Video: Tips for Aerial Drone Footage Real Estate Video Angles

Hey guys, Jordan here. So today I'm going to show you how to do a basic aerial video of a property. Pretty basic house right here with that sign in front. Drone.
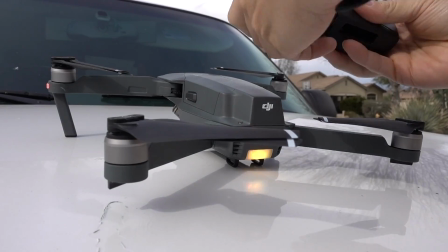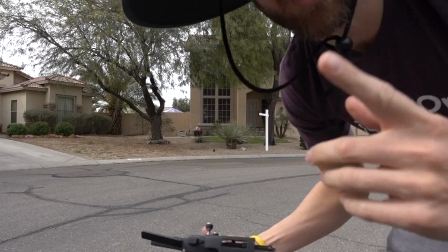[0:19]
Alright, so I usually just record one file the whole time.
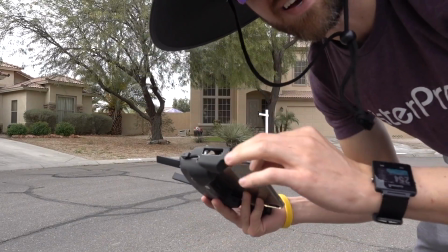[0:24]
I don't have to worry about it. I just worry about getting the shots and focusing it. So what I'm gonna do is do some voiceover and show the whole clip, and the voiceover I'll go through my thought process of why I'm getting certain shots. Every property is different, so you just kind of got to look at the property and figure out what's gonna help,
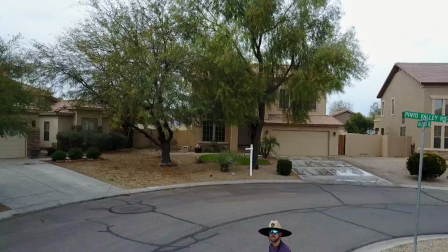[0:47]
what are some selling points of this house, and what are the good angles to get. And alright, so I set the camera up on the tailgate of my house.
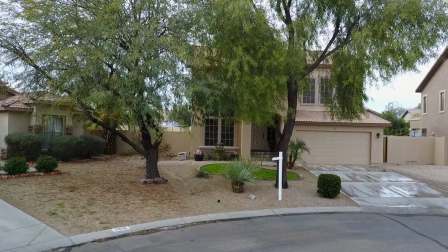[0:54]
You want to make sure that all the cars are out. When I got to this property, it wasn't quite ready.
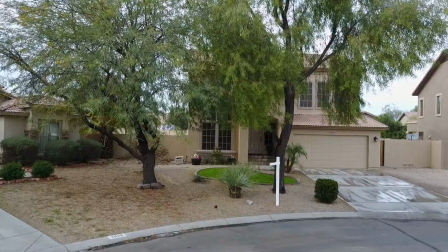[0:59]
You can see the driveway is wet. The homeowner wet it down because there was like oil.
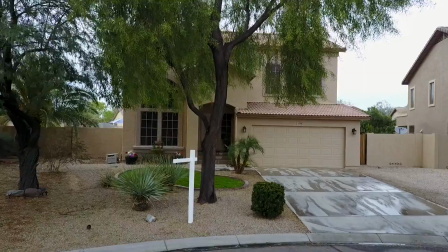[1:05]
There was a big, huge diesel truck in the driveway and a Volkswagen Beetle, so I had them move it.
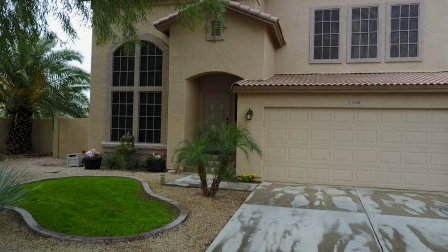[1:10]
There's also a water hose that was going across the lawn, so I had them roll that up as well.
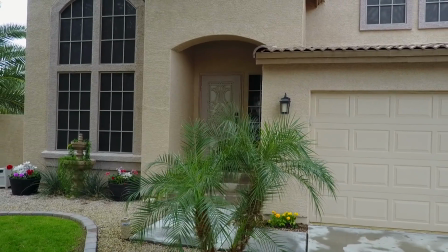[1:20]
Anyway, so there's a huge tree in the front of the house, so I just try to get as close as I can without really,
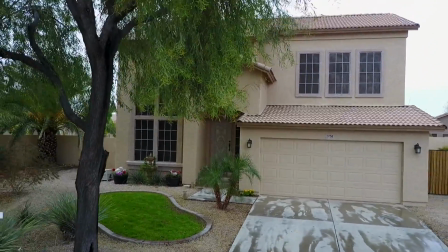[1:26]
having any risk of running into the house.
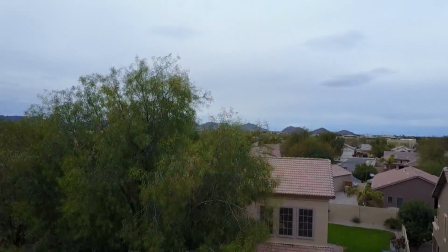[1:30]
I'm going backwards, and then I'm just looking at the drone to when I have the clearance of that tree, and then I start to go up.
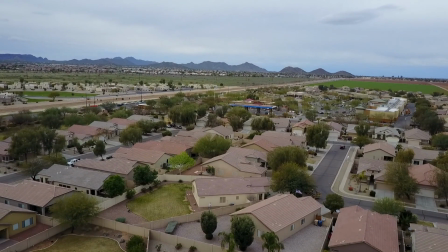[1:39]
And then when I get up, I like to do a little bit, panning down is what I'm doing.
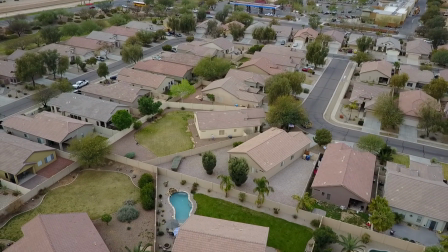[1:45]
I probably should have stopped going up, because if you look at it now, you're seeing all the houses.
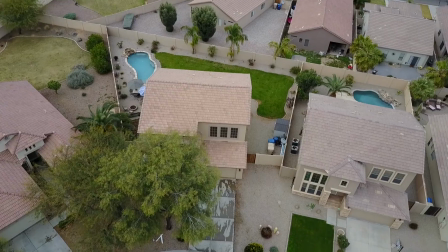[1:52]
Usually you don't want to see too much of houses. You want to stay focused on the house, so probably won't be using that footage as I went too high up,
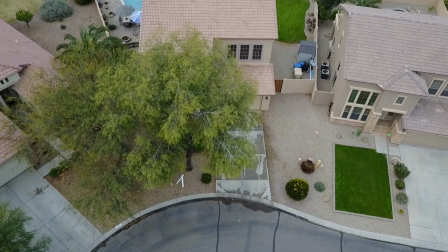[2:00]
but it just kind of adds an element of movement for the editor.
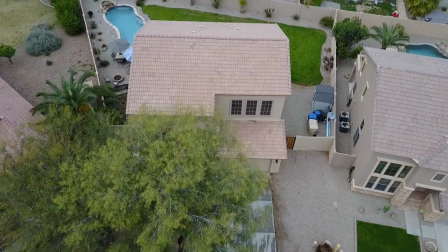[2:05]
They can use if they want to. This is another typical shot.
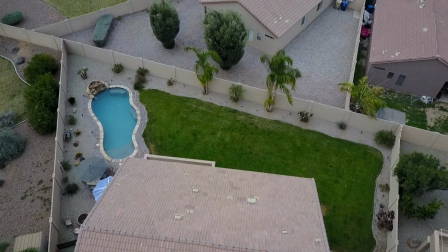[2:09]
So you want, like I did on the front one, from the front door going back up from the property and then going over the top of the property.
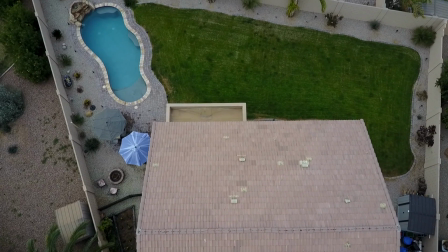[2:17]
This is kind of an interesting property because it's not in a perfect square. A lot of them are. This is kind of like a triangle lot.
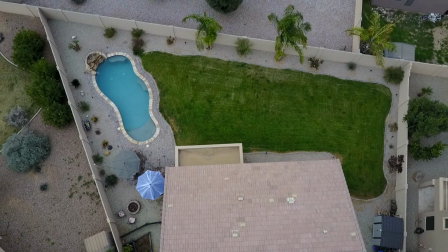[2:25]
So right there, I'm just trying to get like a good 3-second shot of the pool.
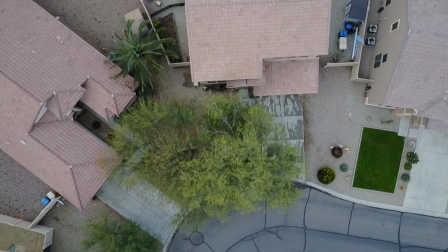[2:31]
When you get too far out and you see too much of the neighbors, it's kind of a turnoff. So that's why I did that.
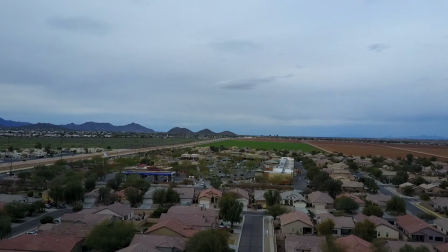[2:40]
There's no need to do shots so much. Anyways, I was coming down right here, and I remember, and then I saw the mountain.
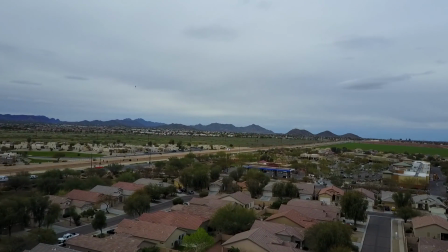[2:46]
So while I'm up there, I might as well get the 360 shot of the mountains.
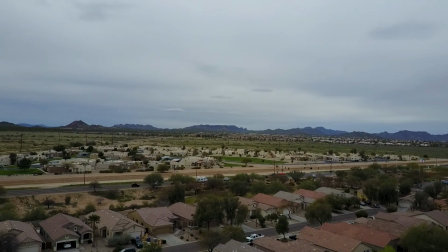[2:53]
So that's what I did. I try to keep it going pretty slow.
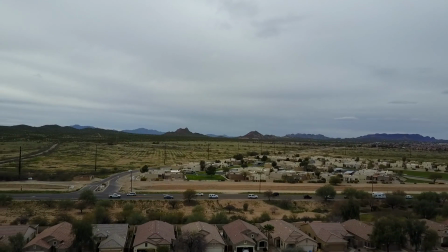[2:56]
I was filming in 30 frames per second, so if you go too fast, he's not, the editor's not going to have
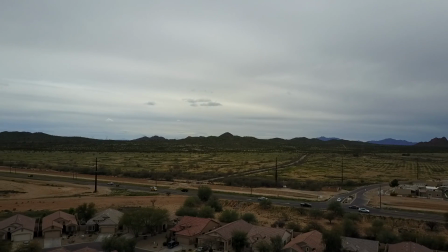[3:06]
the possibility of slowing it down. So you want to make sure you're smooth.
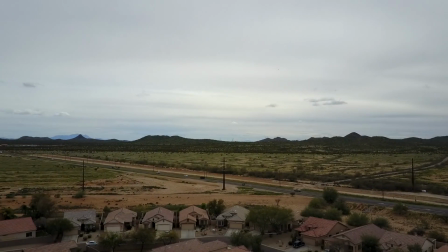[3:10]
And also, while I was shooting right here, you can see right there the exposure starting to go up.
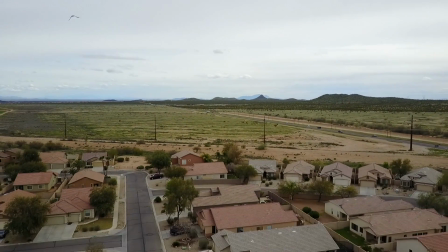[3:16]
I realized that it was kind of dark.
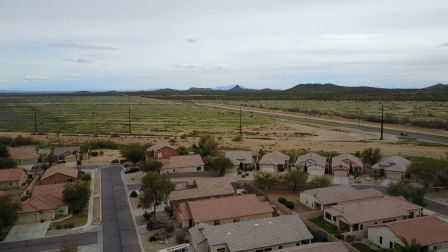[3:20]
So sometimes with the overcast skies, it kind of plays tricks and thinks it's brighter than it is.
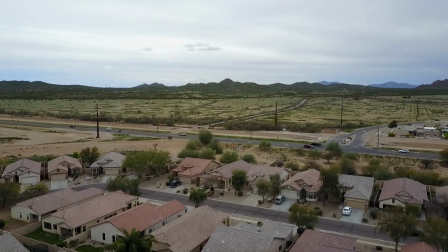[3:26]
So you want to make, so I think I bumped it up to one stop, so that it was brighter and you could see the mountains a little better.
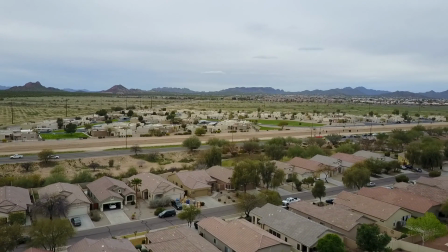[3:34]
And that is exactly why I went back and reversed, because that whole clip was kind of dark, and I noticed that as I was ending it.
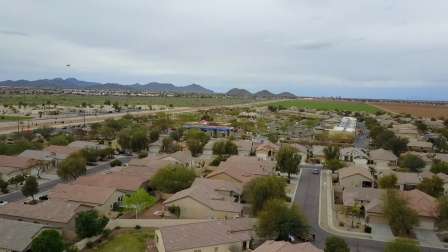[3:43]
So yep. And then I'm looking around here.
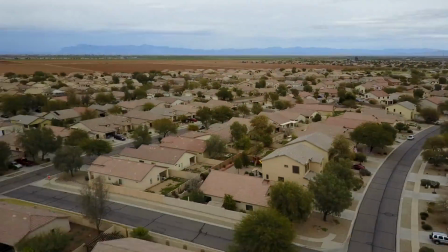[3:47]
There's really not any other views, so then I pretty much just
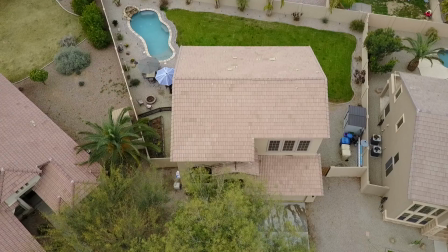[3:52]
show that I got all the views that were from the surrounding area.
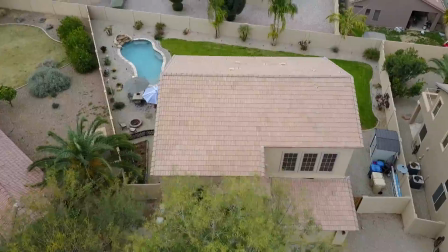[3:59]
So as I'm coming down, I'm trying to give some additional footage, like a slow pan that the editor can.
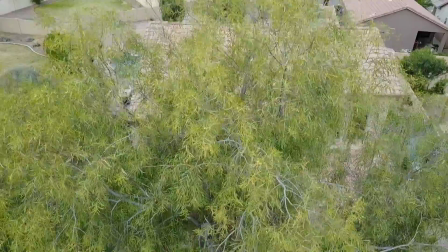[4:05]
Obviously, this house is unique.